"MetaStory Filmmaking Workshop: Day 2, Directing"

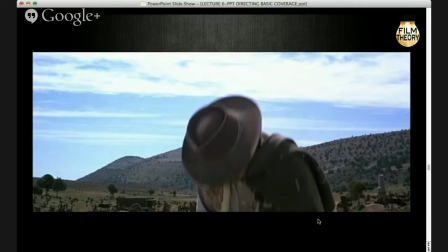And then obviously Leone has a lot of fun with the cutting and the editing. Okay, so it's a pretty good example of what we're talking about.
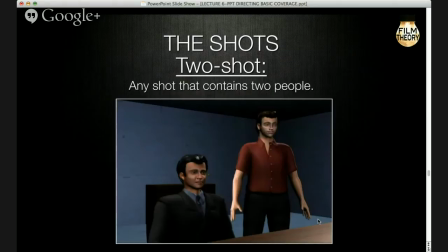Okay, we're gonna take a break at 10:50 still. Is that still the plan? Yep. Mm-hmm. Oh, okay. Good. Because we can pick up with the boards and stuff after the break.
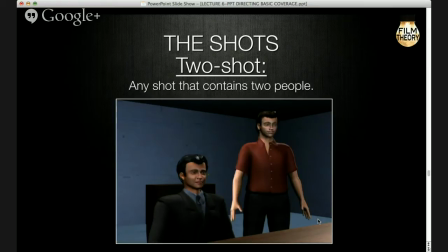But let's try to get through all of this, okay? All right, the next thing that we look at is what we call the two shot, okay? Very simply, it's any shot that contains two people. We have wide twos, we have tight twos, we have medium twos, okay?
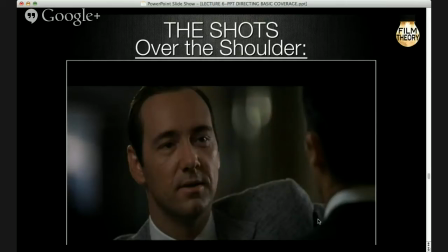Now, the over-the-shoulder is the most common shot when we're shooting dialogue, okay? When you shoot somebody in a scene, when you shoot a solo shot of them, it's called a single.
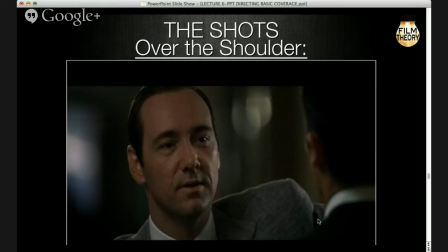Okay? And again, I don't mean to be rude, but in America, we call them clean singles and dirty singles. Okay? A dirty single means that we see the shoulder of the other actor in the shot.
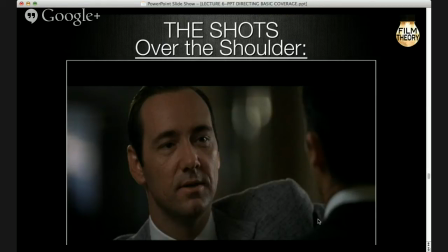And you'll see this is very common in dialogue because it reminds the audience that there's a conversation. It reminds the audience that the other person is there. Okay? Now, sometimes you may want to isolate a reaction without having the presence of the other character in the shot,
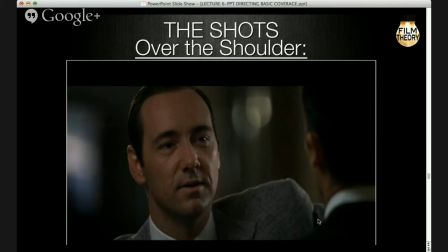so it's just the one character without the shoulder, that's what we call a clean single, okay? Now, we're going to come back to this in a bit,
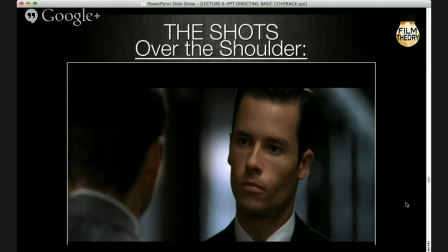But when we establish the line, the camera line in a scene, we always have to shoot the same.
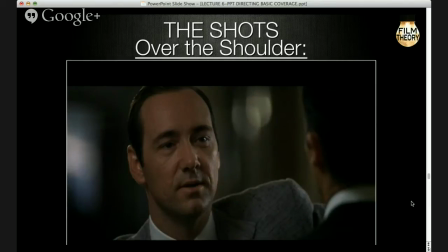So we're always going to shoot Kevin Spacey over, you guys know what movie this is? I'm going to, LA Confidential. Very good. Yeah. Mr. Khan, I have just one more note. Sure.
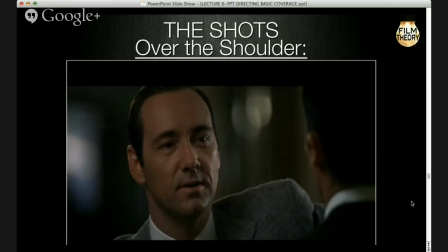My Hangout says the Hangout on Air will end if you continue broadcasting content you aren't authorized to use. I think it's some sort of a copyright issue. So I'm suggesting a solution that is perhaps we could, because we already downloaded this presentation as well, we could show it from our end.
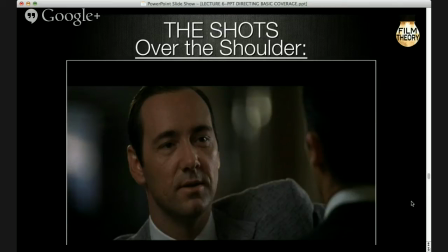Okay. Well, show. That's very strange. Or maybe we could end it this way. I mean, let's keep it as this. I'm just concerned if the Hangout might end abruptly. Okay. But, we're not showing anything like illegally. No, we're not.
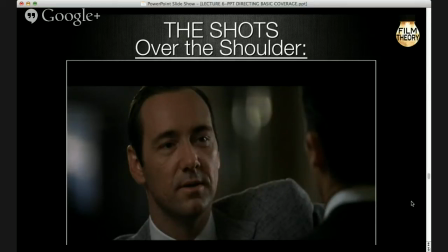I mean, again, this, yeah. All right. Well, I mean, there is one other clip. Mm-hmm. But these are just still photos. I don't know. I can't imagine why this would be a problem. If it does, then we can do that. Hey, we can do it from your end. Okay. Let's try to keep going. So, all right. Okay.
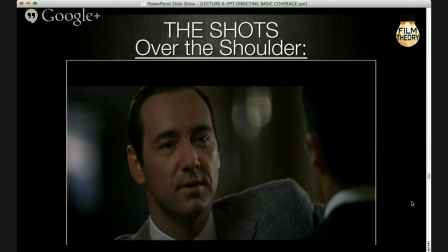So you'll notice that we're always going to shoot Kevin Spacey over Guy Pearce's right shoulder, and we're always going to shoot Kevin Spacey over.
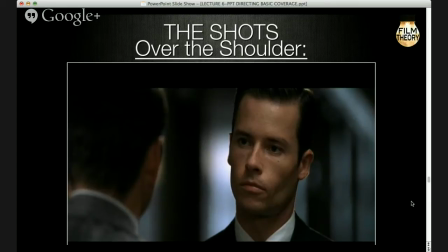I mean, Guy Pearce over Kevin Spacey's. I'm sorry, I got that wrong. It's Guy Pearce's left shoulder. It's Spacey's right shoulder. Okay.
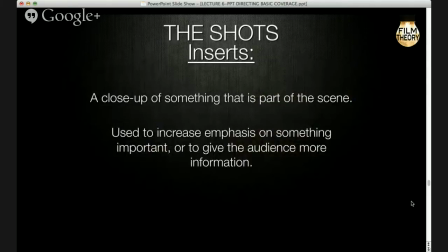Right. Mm-hmm. All right. An insert is a close-up of something that's part of the scene. And it's used to give emphasis or to tell the audience something is important.
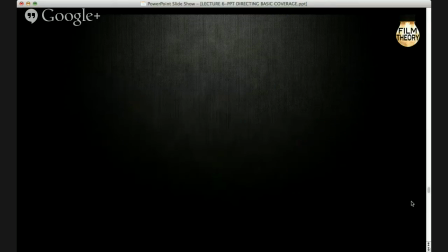Okay. So he's going to give the money, and then we cut to an insert of the actual bill.
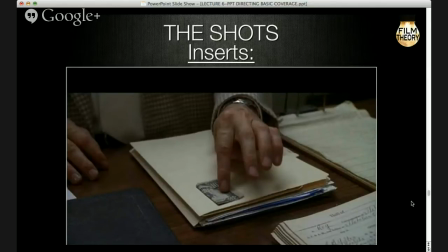Okay? So anytime we do a close-up of an object, guys, it's called an insert. And usually, again, if you do an insert on something, that is going to tell the audience that at least for the moment, this is important. Right, that it's something they should pay attention to and probably remember. Okay.
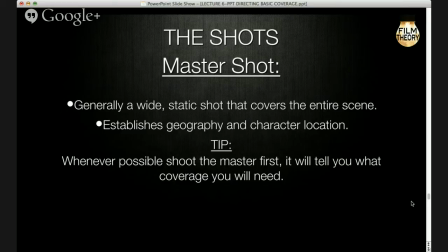So the master shot again. Now the wide shot is the focal length. The master shot is the.